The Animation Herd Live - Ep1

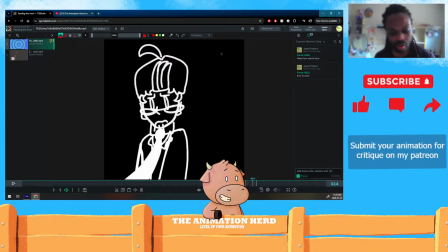1730s
What your timing currently looks like is one, two, and then you've just kind of like skewed this last one to give it that final ease motion, which can work at times. If you are going to get that to work,
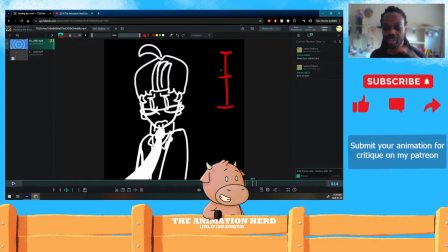1746s
you still want the head to look like it's moving in a direction instead of like it looks like if I were to like go back over it, it looks like it's pivoting from like right here where if you want to kind of like pivot from the
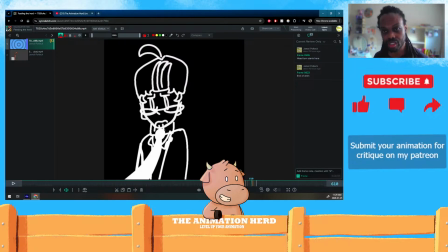1760s
bottom down here so that the upper half of the head actually still feels like it's moving forward if you're going to go that
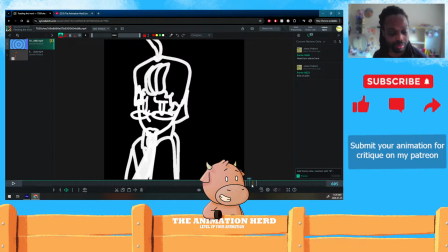1767s
route. Also, one thing I didn't say in this turn, remember we're moving our body, so we generally don't turn like in this like perfect like if I was on an axis point right through my body like
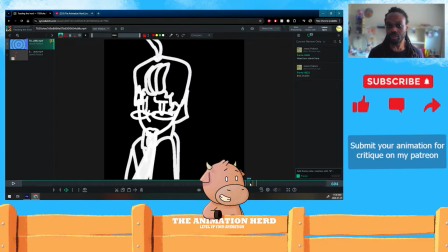1784s
it's more or less there'll be a little bit of a movement, and you'll notice like if you look at the camera, my head was when I was turned sideways profile to you and I came straight,
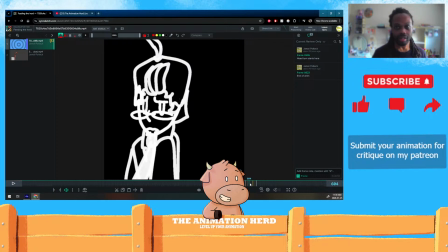1796s
it moved over just a little bit, ever so slightly. It's not a lot, but it's enough to say that I'm translating and moving my body over. You want that to kind of be within your animation as well.
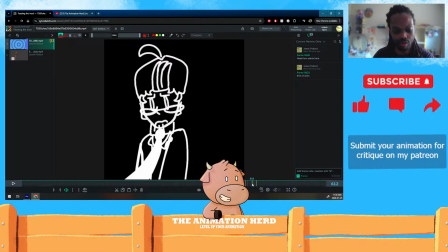1808s
So yeah, we want a little bit of a movement sideways with the turn. our line weights. What other notes did I have? Um, and then the timing.
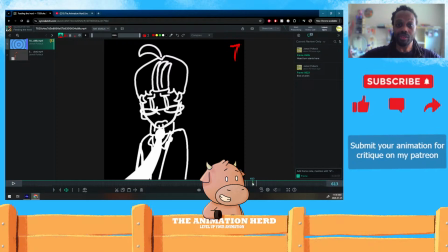1822s
Just having your in betweens favor one side versus another. It makes your animation a lot more interesting. It's actually easier to do because when you're trying to figure out what's in the middle of everything, it's what you're ending up doing is you're almost redrawing just about everything.
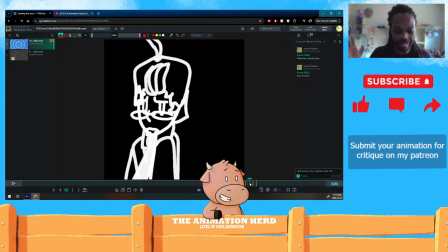1840s
This is a whole different angle altogether. This is a 3/4 front angle.
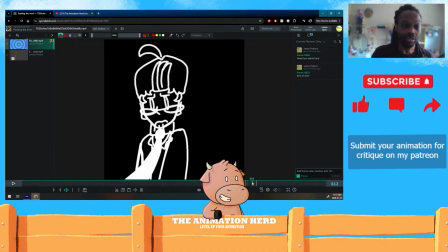1845s
This is a profile, and this is a front angle. Those are three full different angles. They do work for a turnaround, whereas
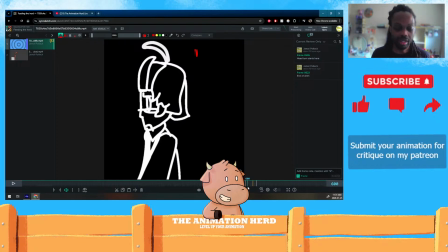1854s
a profile with a slight variation will give you the sense of a head turn.
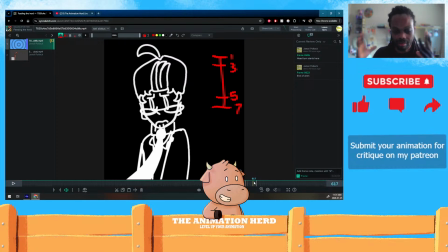1861s
And same with the front. I'll actually, before I move on, I'm going to do this really quickly. I'm going to open up, um,
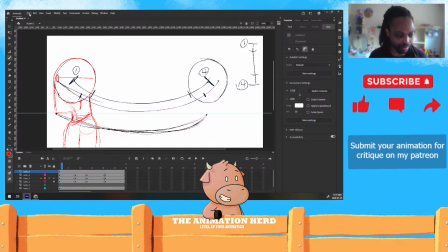1873s
honestly, it doesn't really matter which one. Not sure if I'm opening anything up.
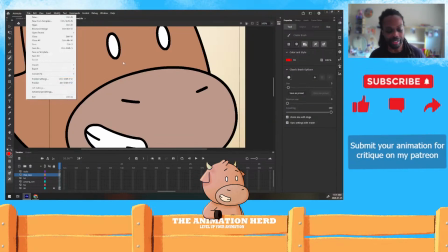1879s
I don't know what I just opened. We'll find out in a second. All right. So this is our friend here.
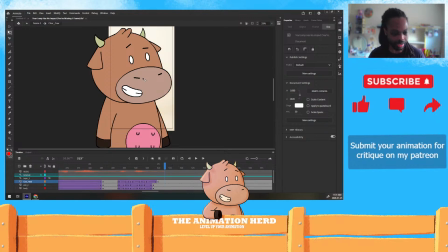1887s
It's probably a full scene. I'm not going to get into what scene it is specifically, or but in terms of getting this from one place to another, this uses symbols.
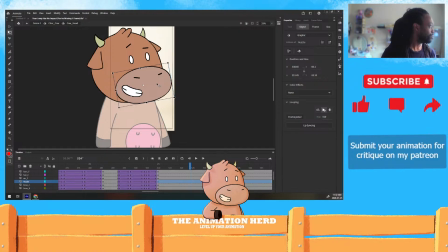1905s
It's not like hand drawn or anything. Um, so it's a little bit easier in that sense. But
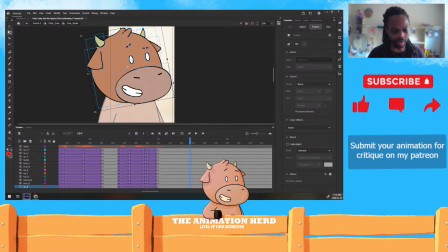1914s
let's make this easy to work with.
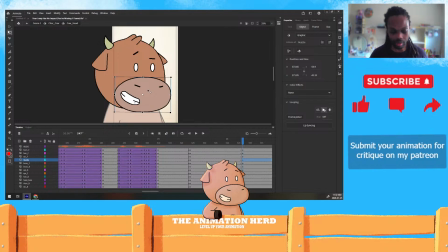1934s
So I'm going to make this how I usually get head turns to work. You could do this in drawing as well. It's same concepts at the end of the day. It's just slightly different. I do use a lot of cheats when it comes to animating this character a bit.
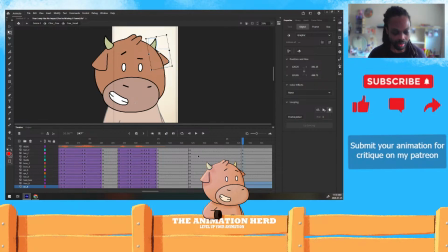1954s
Um, so I'll do my best to I do visual cheats. So for example, if I'm rotating around the head, in theory, this should go behind the head at a certain point.
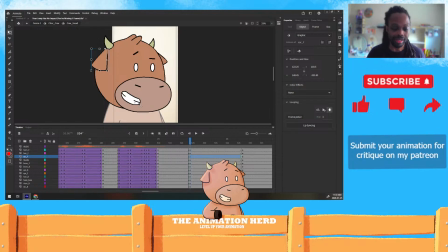1968s
I usually don't break that just for ease of animating, and I'll just start sliding the head down. I'll start rotating things, but not gonna get into that right now.